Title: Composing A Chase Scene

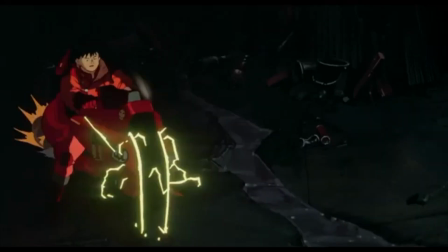(0:06)
So today we're looking at chase scenes, and from what I can tell, they're mostly pretty high pace.
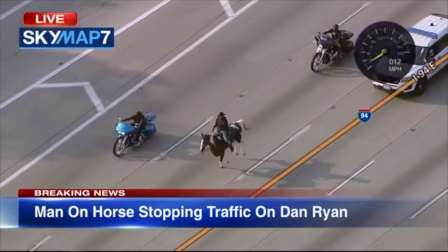(0:13) He may have been protesting something. Right. Well, Expressway, but that's most of all them. we know at this point.
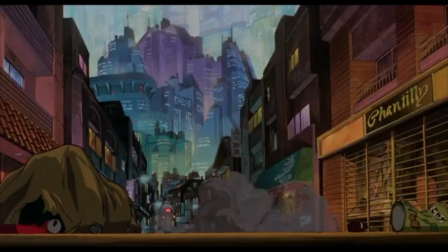(0:19)
So there are a lot of different types of camera shots used in chase scenes.
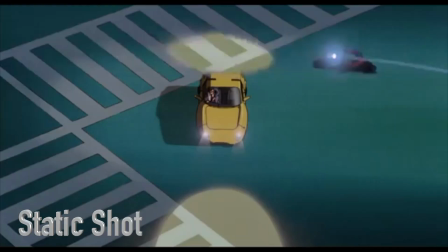(0:22)
The first one I want to look at is the use of a static shot. This is where your camera would be locked down on a tripod without any camera movement, with your vehicles moving through the shot.
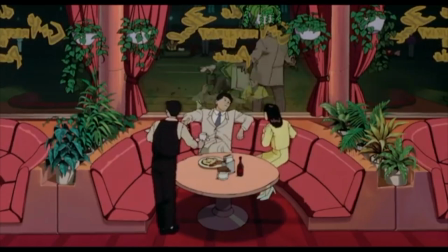(0:32)
These shots can be a great way to put your viewer in the perspective of an onlooker.
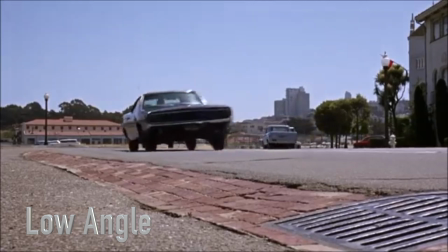(0:40)
Having these shots at a low angle can increase the scale of objects coming towards and away from the camera.
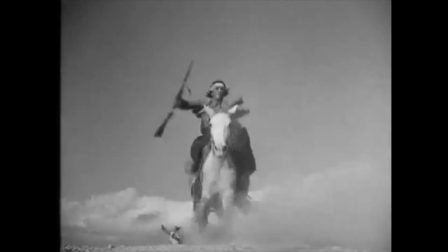(0:51)
Static shots can work great to convey speed and tension, and they work just as well in the Wild West as they do in the far future.
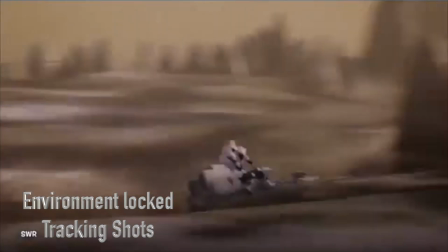(1:01)
A variation on this type of shot is when your camera is still locked to the environment, but tracks along with your vehicles.
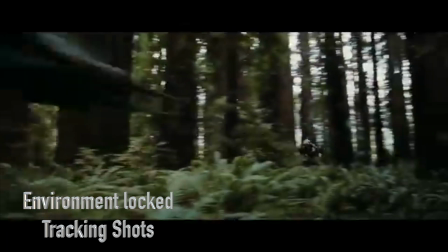(1:07)
This still conveys the sense of speed that your vehicles have as they pass by the camera location, but has a little more flow to it.
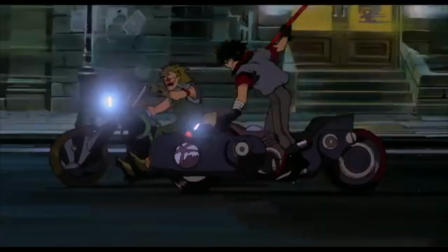(1:15)
It also somewhat simulates the experience of an onlooker following a vehicle as they pass by.
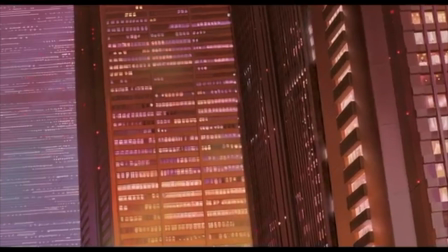(1:21)
While we're talking about environments, it's worth mentioning that several directors like Katsujiro Otomo like pulling their viewers
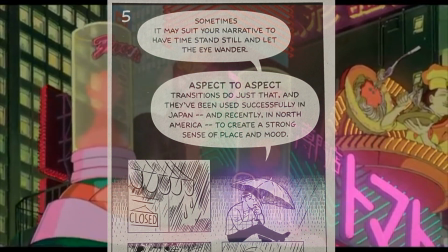(1:27)
away from the chase at hand to experience some aspect-to-aspect shots of the world that the chase is taking place in.
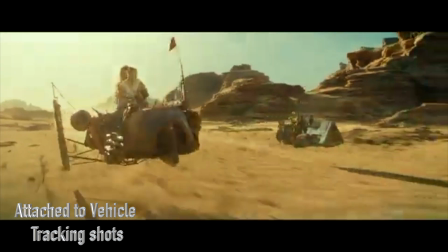(1:39)
The next main type of shot is any shot that is either connected to or moving along with your vehicles.
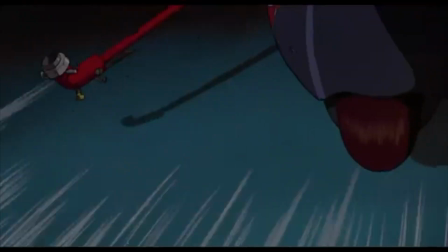(1:45)
This allows you to put your viewer right in the experience with your main subjects.
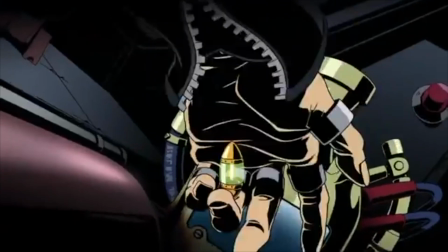(1:53) Hell, I'm just trying to keep this thing interesting. You can't write me off like that.
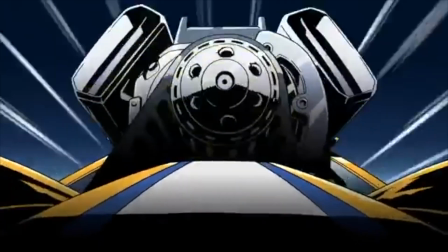(1:58) You're just a voice, pal.
Now let's look at several different types of shots that are attached to the vehicles, such as vehicle detail,
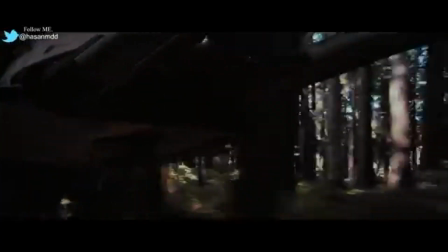(2:05)
like adding NOS, firing lasers, or even pedaling a bicycle.
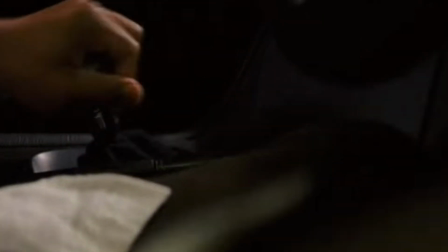(2:14)
And a lot of gear shifting. We see a lot of gear shifting. And now how about some animated gear shifting?
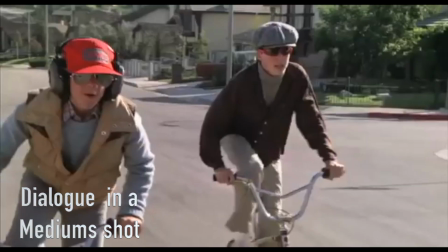(2:23)
And your subjects are bound to talk to each other at some point, and that's usually covered in a medium shot, either from the front or in profile.
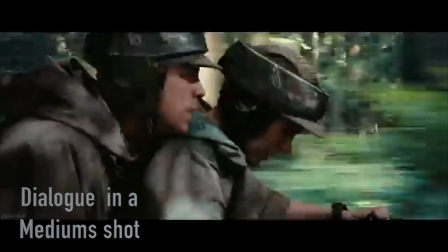(2:30)
Although, some directors are not a fan of profile shots.
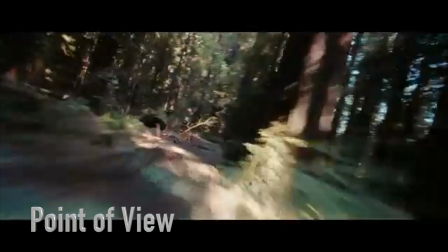(2:36)
Another highly used type of attached to vehicle shot is the point of view shot. This is typically used to show an element of the vehicle or an oncoming obstacle.
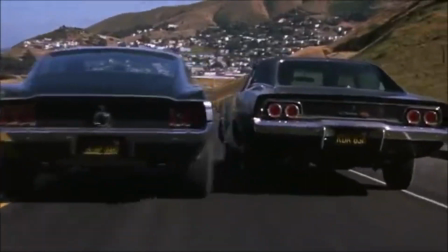(2:44)
There also comes a time when almost every director gives up on subtlety and just wants to play bumper cars.
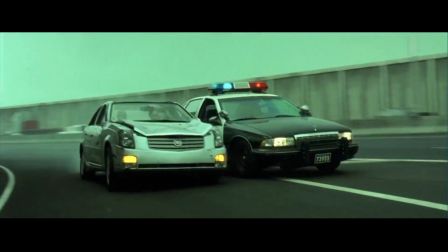(2:49)
This usually ends in one or both of the vehicles losing control and swerving off into a beautiful cacophony of explosions.
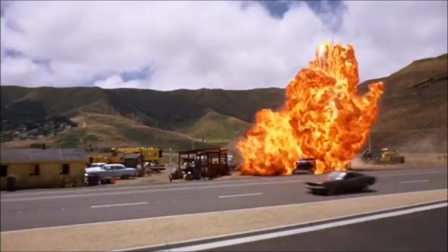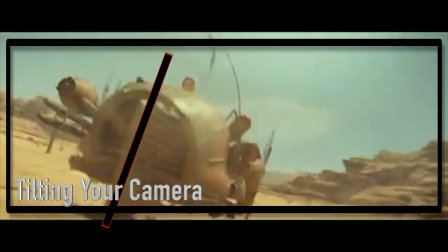(3:02)
Another thing to think about when choosing your camera shots is how you can tilt your camera either against or with your vehicle to increase tension.
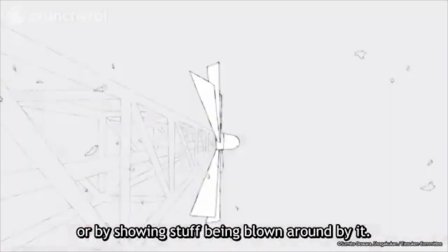(3:12)
And when working in animation, it can be incredibly hard to visualize just how fast your vehicles are going without natural elements like motion blur.
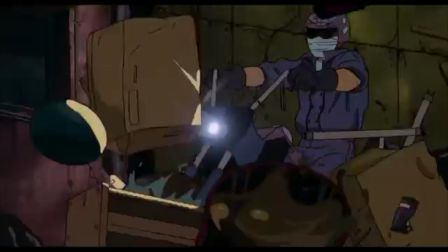(3:20)
Therefore, it's fairly common to add in components like sand, wind, or dust to help show just how fast your vehicle is moving through the environment.
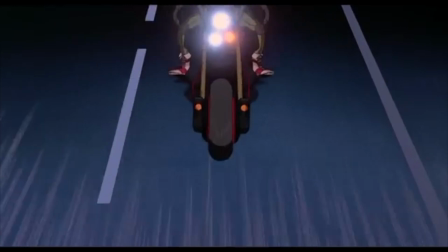(3:29)
You can even throw in some speed lines if you're feeling fancy. Alright, now that we've talked about all the different types of shots, we get to put them all together.
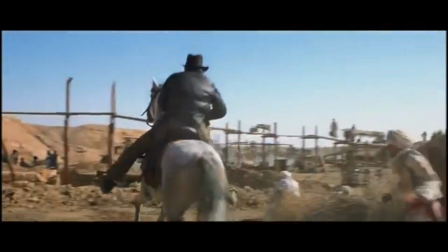(3:37)
And the most important concept to keep in mind when composing a chase scene is screen direction.
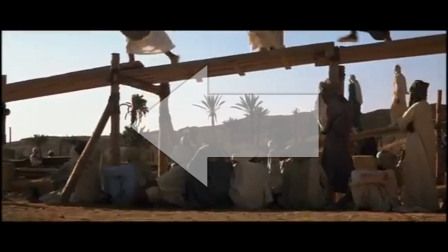(3:42)
The reason why screen direction is so important is it helps the viewer visually understand
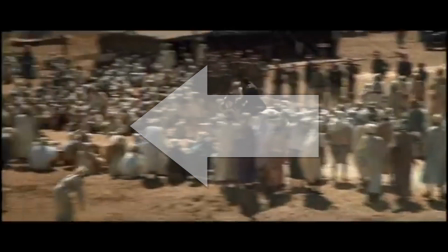(3:47)
what's going on screen and where each subject is heading at any given time.
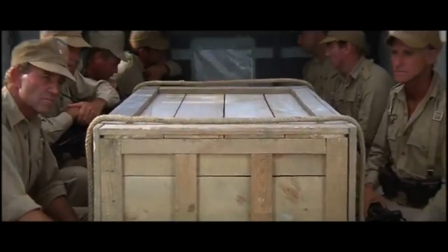(3:52)
As an example, we can clearly see that Indiana Jones just left screen left, while our friendly neighborhood Nazis are also moving screen left.
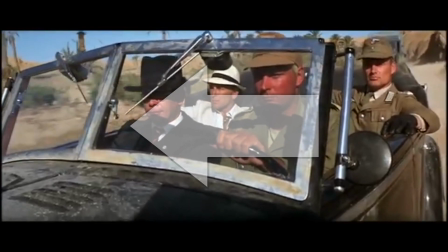(4:00)
Even though we don't see them on screen at the same time, we can intuit that they are heading in the same direction.
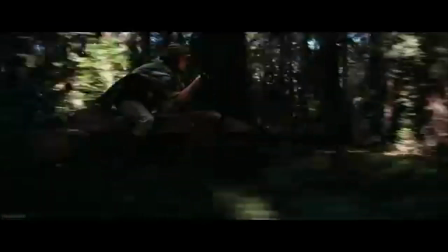(4:07)
Maintaining consistent screen direction throughout action set pieces can help create a cohesive sense of forward momentum.